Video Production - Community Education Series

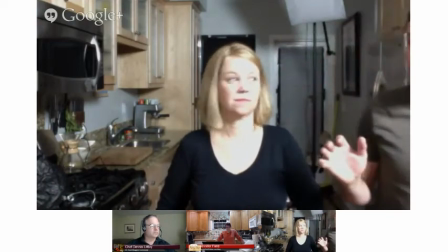[16:45]
And then there will be other light, you know, background lines which, you know, I didn't go too crazy, but we can play around with other lights here and basically try to light the scene.
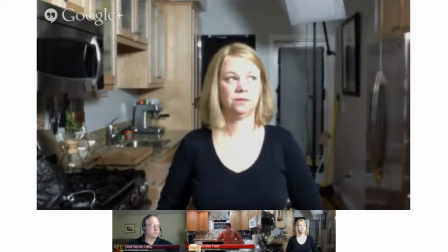[16:54]
So here we have the key light, which we already know is working. Let me go ahead and play with it now.
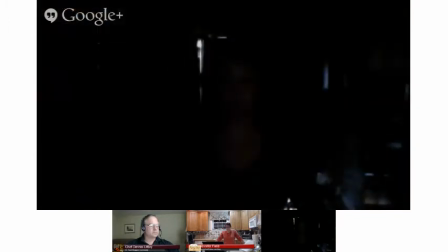[17:02]
So I'm going to actually turn it off. You shouldn't be able to see anyone, right? So we like where that key light was, nice and dark. Now I want to turn it on.
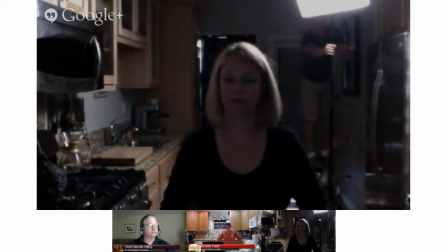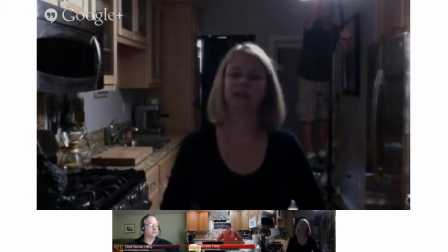[17:27]
You typically wouldn't have the light in your shot. You typically wouldn't. We'll mix that around later, but we're just kind of getting an idea.
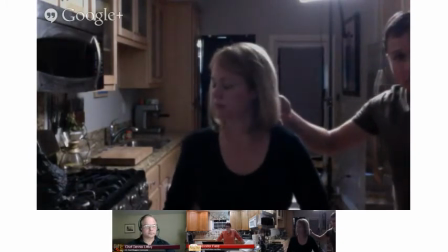[17:36]
So what this light is doing, see it's kind of illuminating our hair? And are we getting the little, the sharper line here?
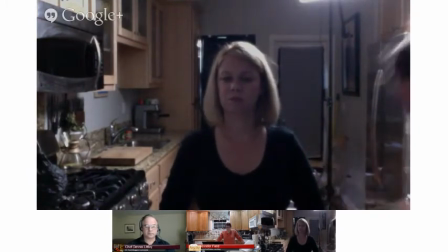[17:44]
Not so much. Let me put some more light on.
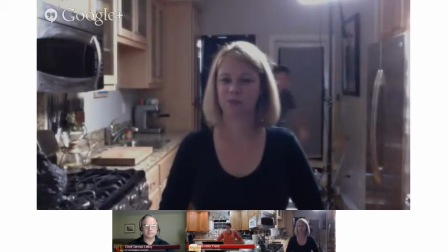[17:52]
Don't want to go too crazy. So there's one, right? And you know what the actual problem is? The bigger problem is this camera where it's got the auto iris. And so it's compensating, and it's trying to light the entire scene. So I'll show you. I have some pictures of if you have a DSLR or some other camera where you have full control. I mean, it's amazing. The whole house is – the kitchen is completely lit up. So let me go ahead and – But this gives you an idea of where to place lights.
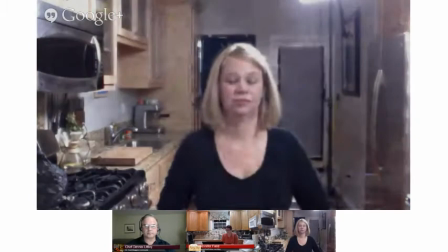[18:25]
It just gives you an idea. So, here we've got the key light back on,
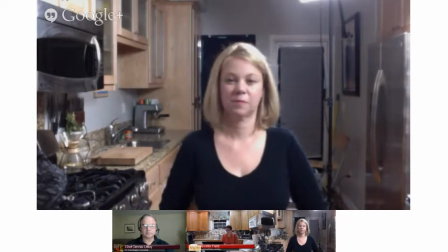[18:31]
and I can kind of play with this and try to get some shadows. So, in order to get depth,
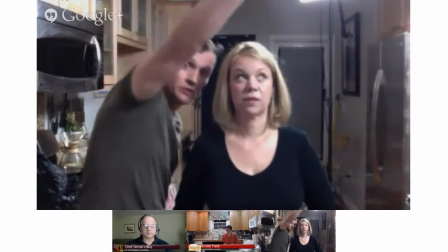[18:38]
if you put your light at a 45 degree angle coming down, if you have glasses,
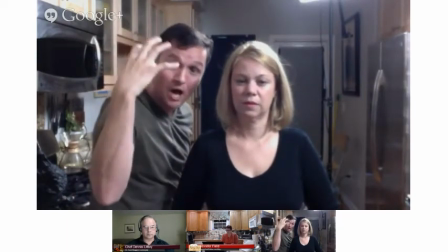[18:46]
it'll remove the glare of the whole box in your glasses, but it'll add a nice little specular,
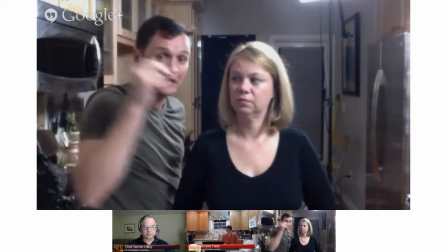[18:52]
a little highlight that you know it'll be like a little twinkle in your eye. Twinkle in your eye. Sing it for us. I'm literally flying through this. I just gotta relax. I know what the big deal is.
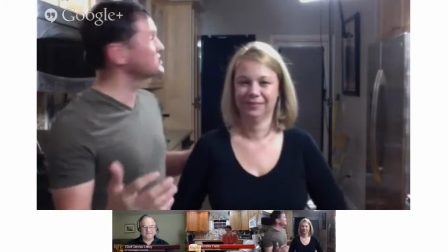[19:10]
So what I want to point out and unfortunately you can't really see it too much with this
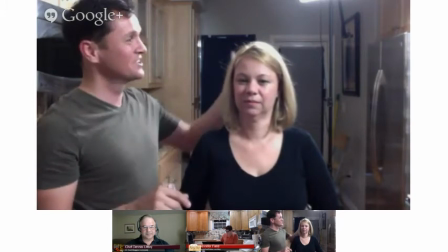[19:15]
particular camera is I'm looking at the light here,
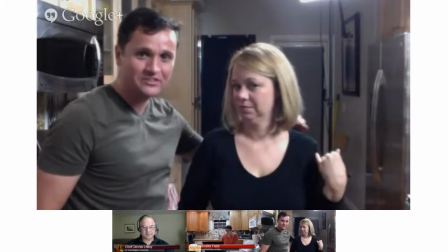[19:20]
the line here which you can't see so much but it's there. I'm looking at her hair being lit.
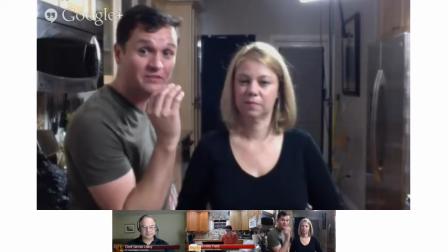[19:25]
I'm looking at half of her face having a bit of a shadow and that's going to create some depth.
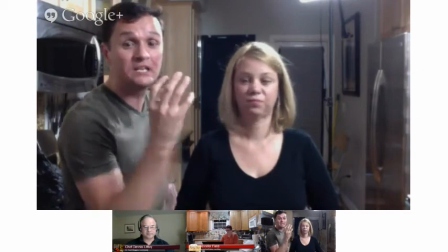[19:31]
So it makes it a little bit more 3D-ish as opposed to, and I'll go back to our friend Larry.
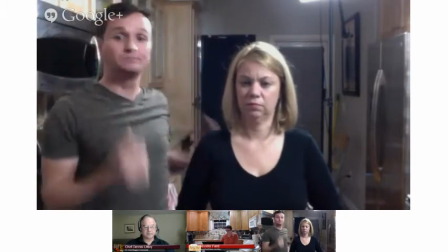[19:37]
You look at Larry, he was completely flat because it was So light from all angles. And sometimes what I'll do is
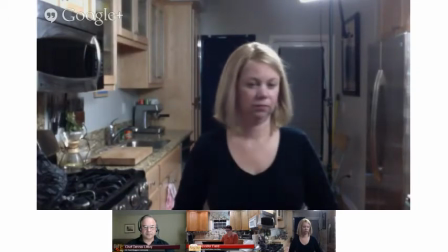[19:45]
maybe add another light. I mean, this
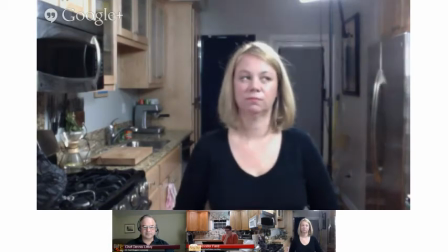[20:02]
is just a fill light. So sometimes it might be too dramatic or too dark on the other side.
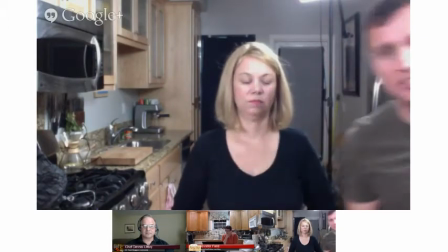[20:12]
Right, so now, I mean, because the lens just, the camera just basically said, open it all up. And you can see as I come in and out, it changes the lighting. And that's the camera's compensating.
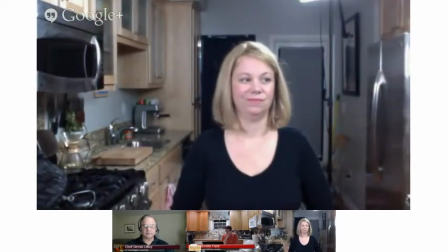[20:22]
So look, so I actually locked this one off. Yeah, thank you.
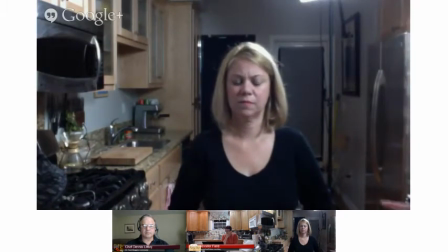[20:31]
But these are the basic principles of lighting. I mean, this could be a window.
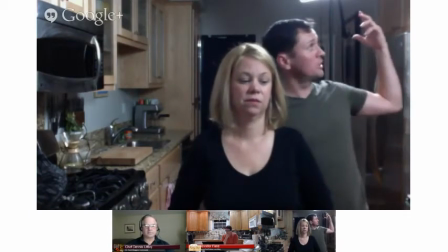[20:36]
And you can just, you know, the hard part might be the sort of the back light.
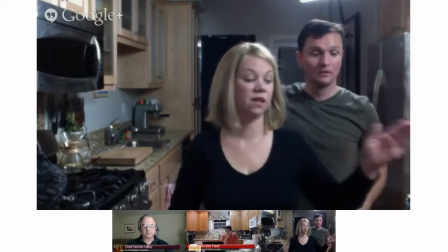[20:43]
Or your key light would be the window.
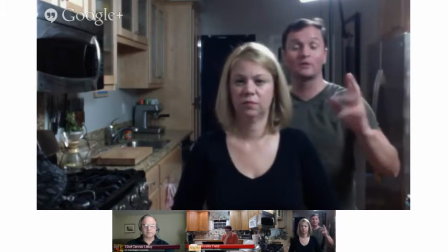[20:45]
Yes, the key light this way would act as a window, and that's kind of the shot where I was standing by a window with those microphones.
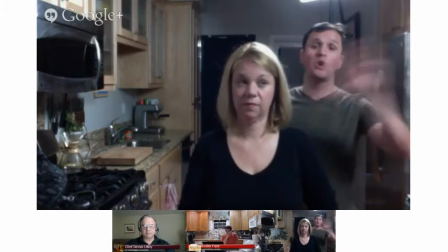[20:52]
There was no artificial light.
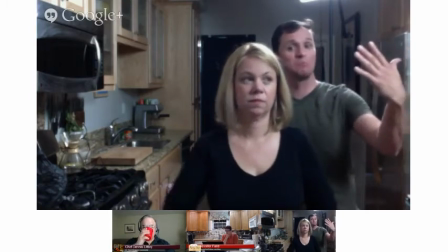[20:54]
That was me just standing by a window at an angle.
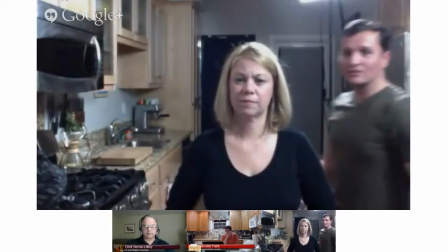[20:58]
And so I'm liking the way this lighting is looking, but I don't actually like the way that we're framed. And you can actually see, and I wanted you to see, it's daylight saving. So unlike photography where you want natural light, when you're in productions like this, you really don't want natural light because you can't control it and you have a short window to which you can shoot. So you might be shooting a specific scene. The breakfast scene might take you all day and you can't be at the mercy of lighting or rather of natural light. So I've actually blacked out as much as I can.
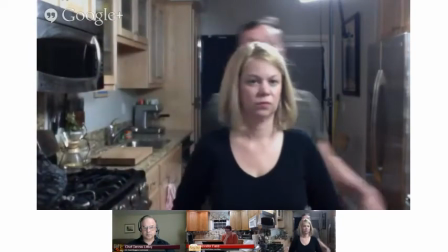[21:36]
So, I'm not crazy about the actual framing, so I'm going to go ahead and just move this box.
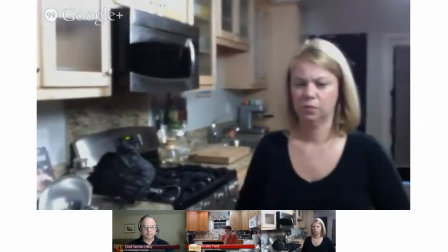[21:44]
And this is how we normally do it. Unfortunately, my camera isn't working with the Google Plus upgrade.
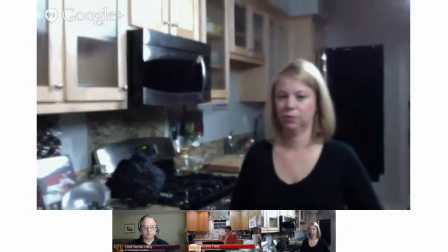[21:50]
So, what I'll do is... So, now go ahead and...
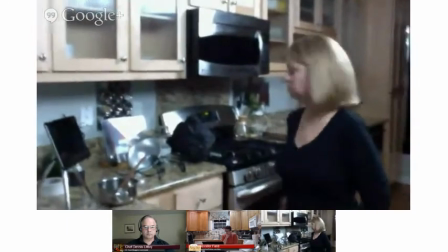[21:55]
So, if you can... Denise, go ahead and stand where we normally stand.
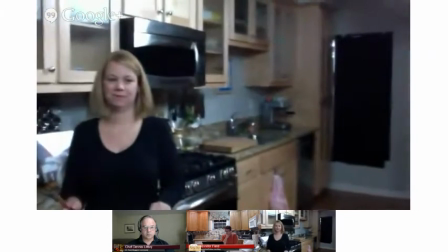[21:59]
So, what I'll try to do is I'll try to sort of get rid of those windows and the black.
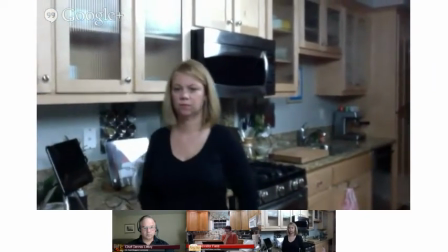[22:06]
usually there's a curtain there, but I left it out just to show that, and so what I'll do is I'll put this, I'll usually have the camera at an angle like this or something.
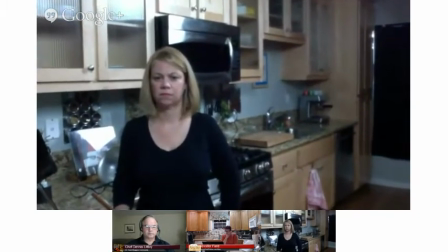[22:16]
The other thing that we have to contend with is that microwave. Sometimes we get a lot of reflection there, but it's okay.
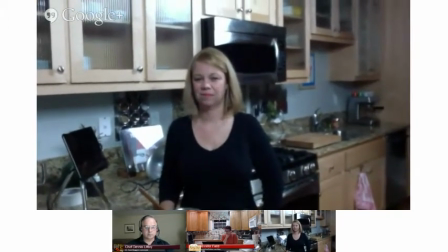[22:22]
You can't have it all. So here we have a typical framing for how we'll shoot something.
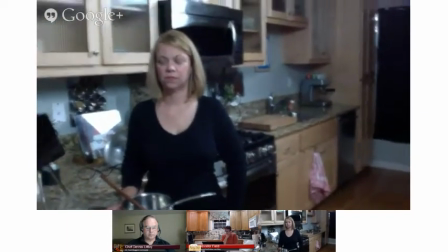[22:30]
So like I said, we don't have the luxury of an island,
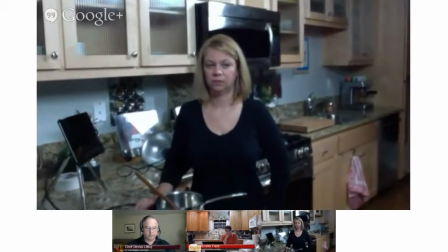[22:32]
where you know with the kitchen in the background so what we'll do is you know we just kind of try to do it with with with things there
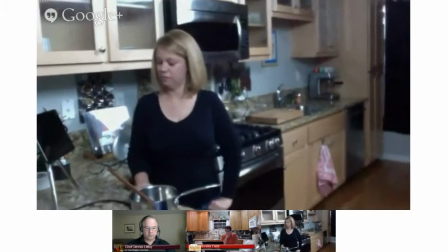[22:41]
what do you call that we don't have an island we have a peninsula
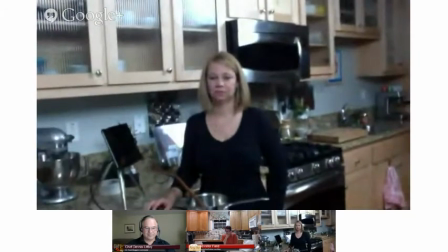[22:46]
so but but this is the other key too right I mean so this is the framing part what's in my shot so I might want that KitchenAid in my shot but
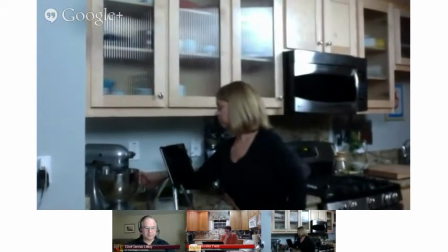[22:54]
see how I've gone too far and now I've got that corner with the with the plug so we'll move that plug we'll
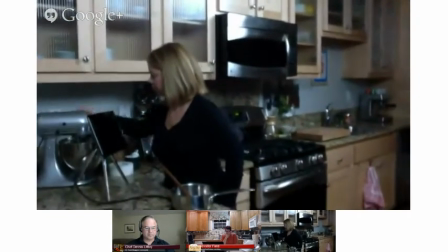[23:01]
put the KitchenAid in there and do some some better framing there maybe there are sponsors i
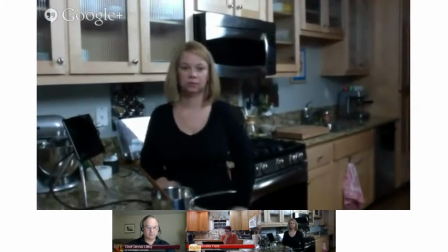[23:06]
definitely would get rid of that rag hanging from the uh...
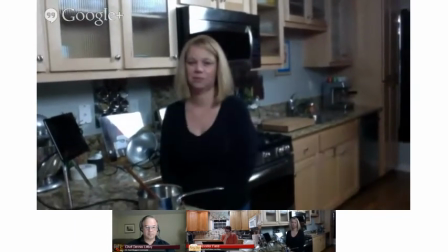[23:13]
hanging from the yet that they go when you also have any of thirty
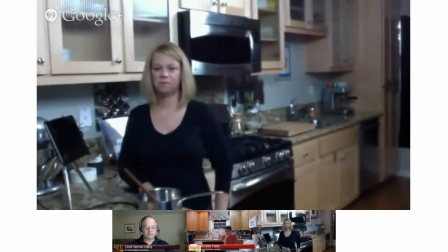[23:17]
the ipad's got to go you get the idea right set a stage get rid of things that don't seem to be adding value
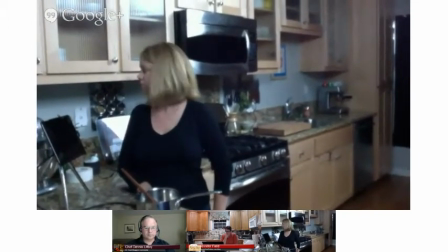[23:25]
uh... clean it up a little bit maybe turn on those of the the other lights
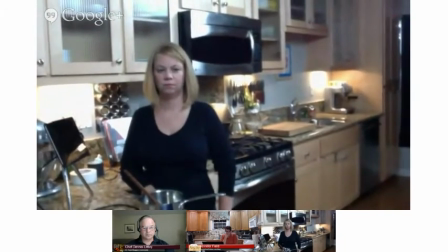[23:32]
yeah you know So, I've actually here, let me put this back here.
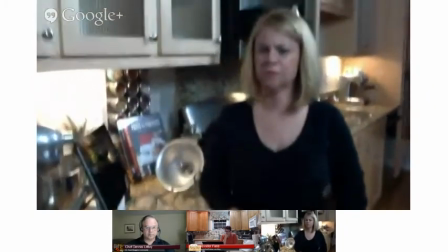[23:38]
We don't have a lot of flexibility with these lights, so what I've done in the past was I've taken gels,
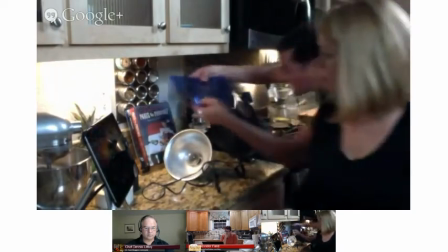[23:47]
here's a blue gel that might give it some color, and you just tape them underneath.
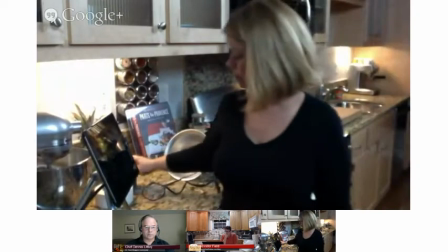[23:53]
Color is kind of nice, it adds a little bit of texture.
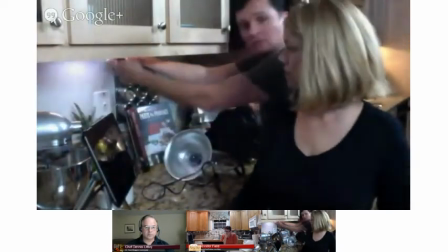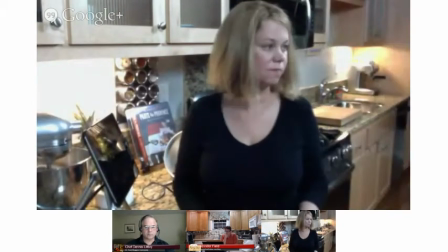[24:02]
It's too bright, you'll never know with that, because of this particular camera.
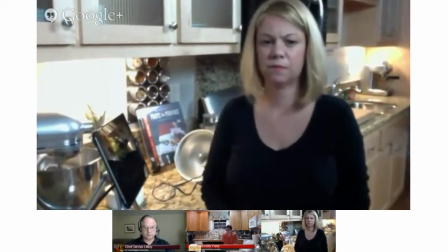[24:07]
But already you can see, this doesn't actually look that bad, how does that look? Looks good.
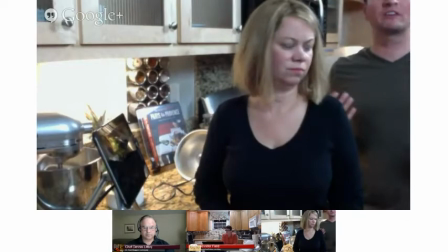[24:14]
Yeah, so that's quite a bit of a difference, and what have I done? Well, let me turn this light off,
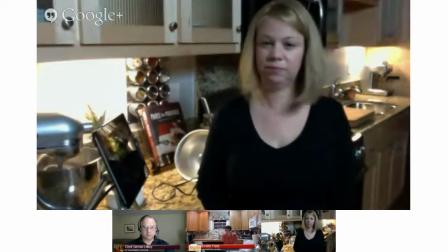[24:19]
and if you only have one softbox,
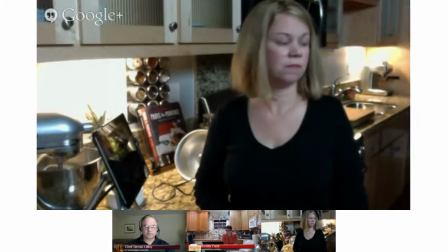[24:24]
so now we've only got one softbox and even that looks eons better.
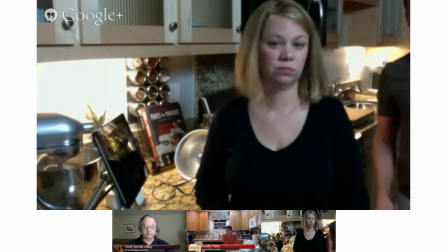[24:29]
So let's turn off all of these lights and now I'm going to turn on the house lights.
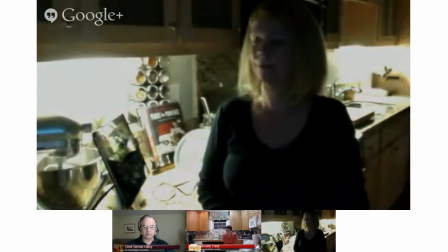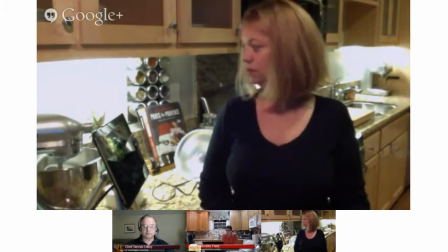[24:42]
So this camera again is really compensating quite a bit.
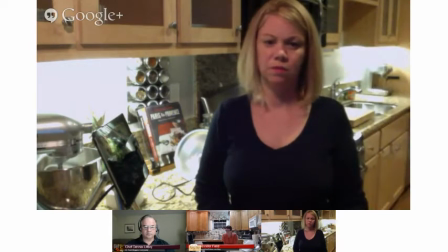[24:50]
It It doesn't look horrendous, but it doesn't look all that bad. But it looks yellow. There's no control. I'll show you an example.